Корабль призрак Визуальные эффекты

The one thing that we have to do is with this picture is to keep the scale large, keep the scale big.
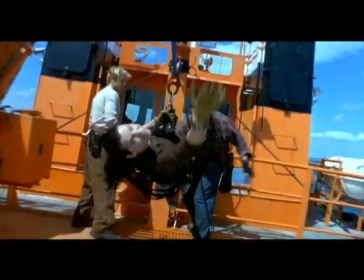We have an ocean liner, we have a tugboat that looks like a very macho tugboat.
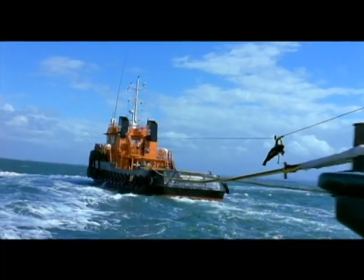It's not just a tugboat that you might see in New York Harbor ferrying boats around, but it's really got a personality and a feel to itself. So to keep that vastness, to keep that scope, required us to think a different way about doing it.
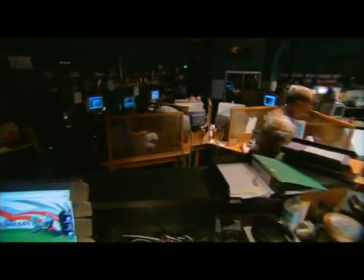Photon is a company in Australia that we have great respect for, and we've had a great collaboration with them,
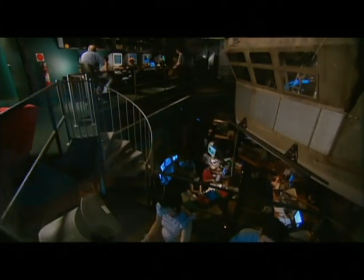and we feel that they're going to give us some things that you've never really seen in a movie before.
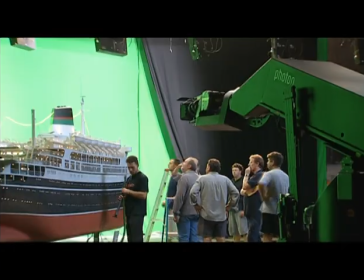They are supervising from the construction and design of the miniatures to the actual shooting of all the elements to the compilation of all the elements. They're doing all of it. It's important that you have a holistic view of the entire visual effects process.
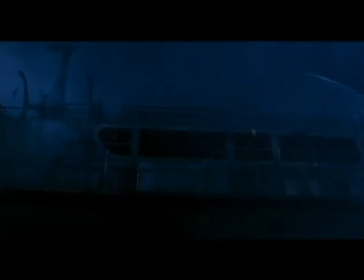What's the objective? Is to create a credible illusion.
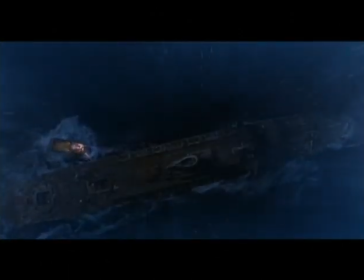We've really done our work properly when you watch this film and maybe the thought balloon is, I didn't see any effects in that film.
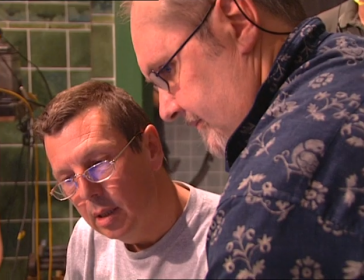Dale's been watching our hind end quite a bit actually lately, and he's been very enthusiastic about it the whole way too. Knows what we have to do, knows the details of stuff, knows the minutiae involved. He's been just enjoying it. Steve was looking for someone who didn't default to a digital solution every time there was a visual effect required.
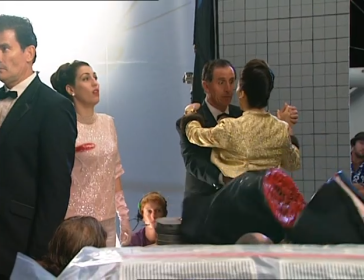He knows that when you point a camera at a real thing, you can tweak the lighting and adjust it and get it looking right. Whereas a lot of digital effects just kind of get hammered out anonymously in some place and it arrives almost as a fait accompli.
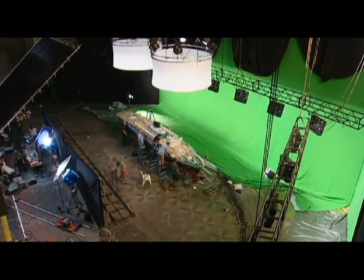From the outset, Steve was very strongly of the view that a large miniature ship would be used
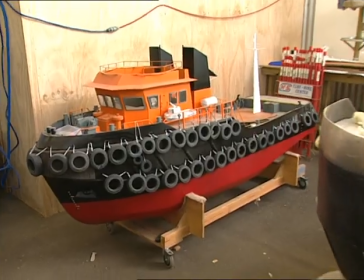and potentially additional miniatures or miniature components of the ship for more detailed work.
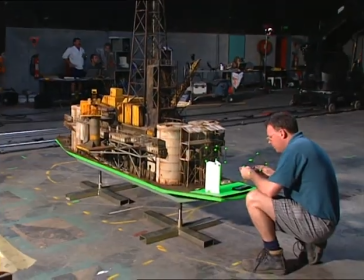That was almost a stated requirement of the equation.
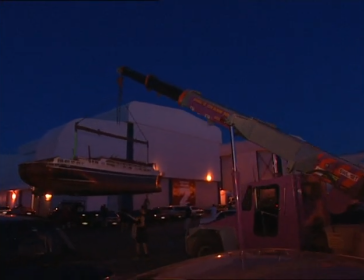What you see behind us is the Antonio Grassa miniature. It's about 60 feet long, and it weighs tons. This boat is complex in both its complexions. It exists as a brand new ocean liner at the beginning of the film. It also exists as a 50-year-old floating rust bucket. And in both conditions, it's immensely detailed, which makes it an extremely complicated object.
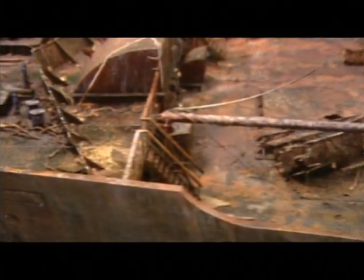It's the actual broken bits of furniture, it's the collapsed staircases, the coiled up rusted wires and things.
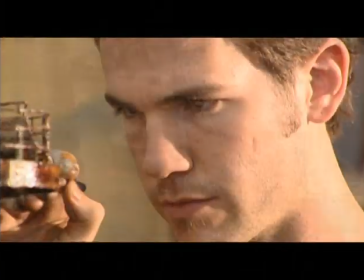The geometry to replicate something like that in a 3D CGI model would be enormous. You go through computer graphics and there's a variety of reasons why you use them. But to a large degree, it's because the shapes within the computer graphics are changing constantly.
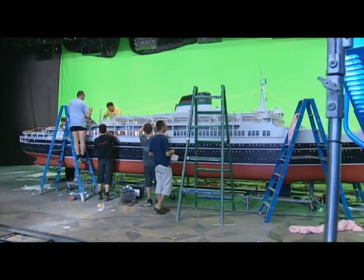The Antonio Grassa is a static object. You only had to build one of them. I think personally it photographs better. I think you have more control over the texture. You have more control over the detail.
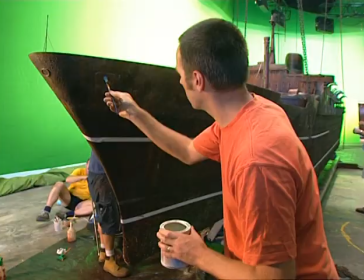Tom had worked on Moulin Rouge and prior to that had done Matrix. He'd built the very famous helicopter that's crashing into the side of the building. I was very fortunate to put such an excellent team together. About a team of 23 of us eventually.
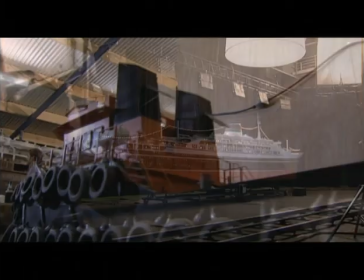We started off with the boat and 1/10 scale tug pretty much at the same time. We're using the model twice. Rather than just see it as a hero, beautiful ship, we get to see it as two ships.
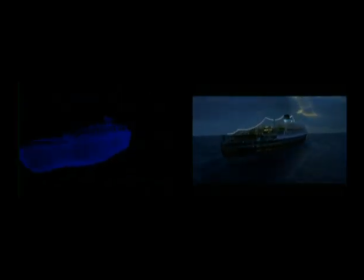Composites are all about layering and layering and layering so that you get that complexity and
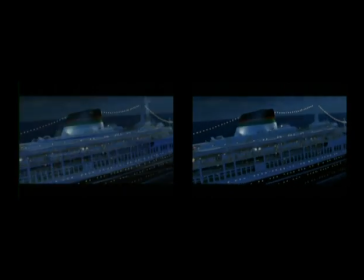fractal thing you get in the real world, that chaos. It's not an A plus B composite, it's an A plus B plus C plus, or the whole alphabet a couple of times over.
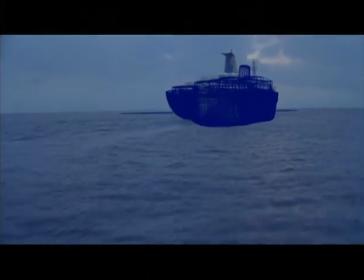We've travelled up and down the coast shooting both terrestrially and off boats and from helicopters,
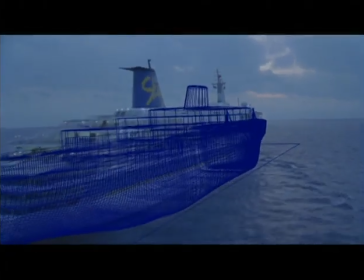getting the piece of water in which this imaginary ship must sail. We had the luxury of being able to motion track the proxy vessels that we had in the water, determine the motion tracking paths,
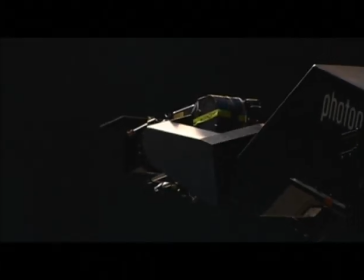communicate that data to our motion control systems,
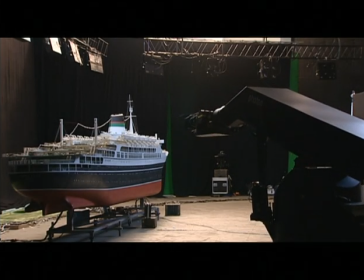and have them replicate the move of the camera boat or the camera helicopter with a large-scale miniature.
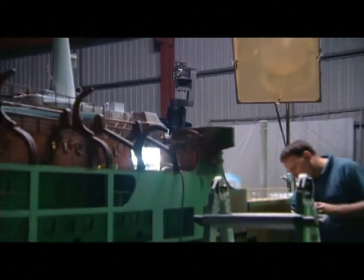That gave us everything we wanted.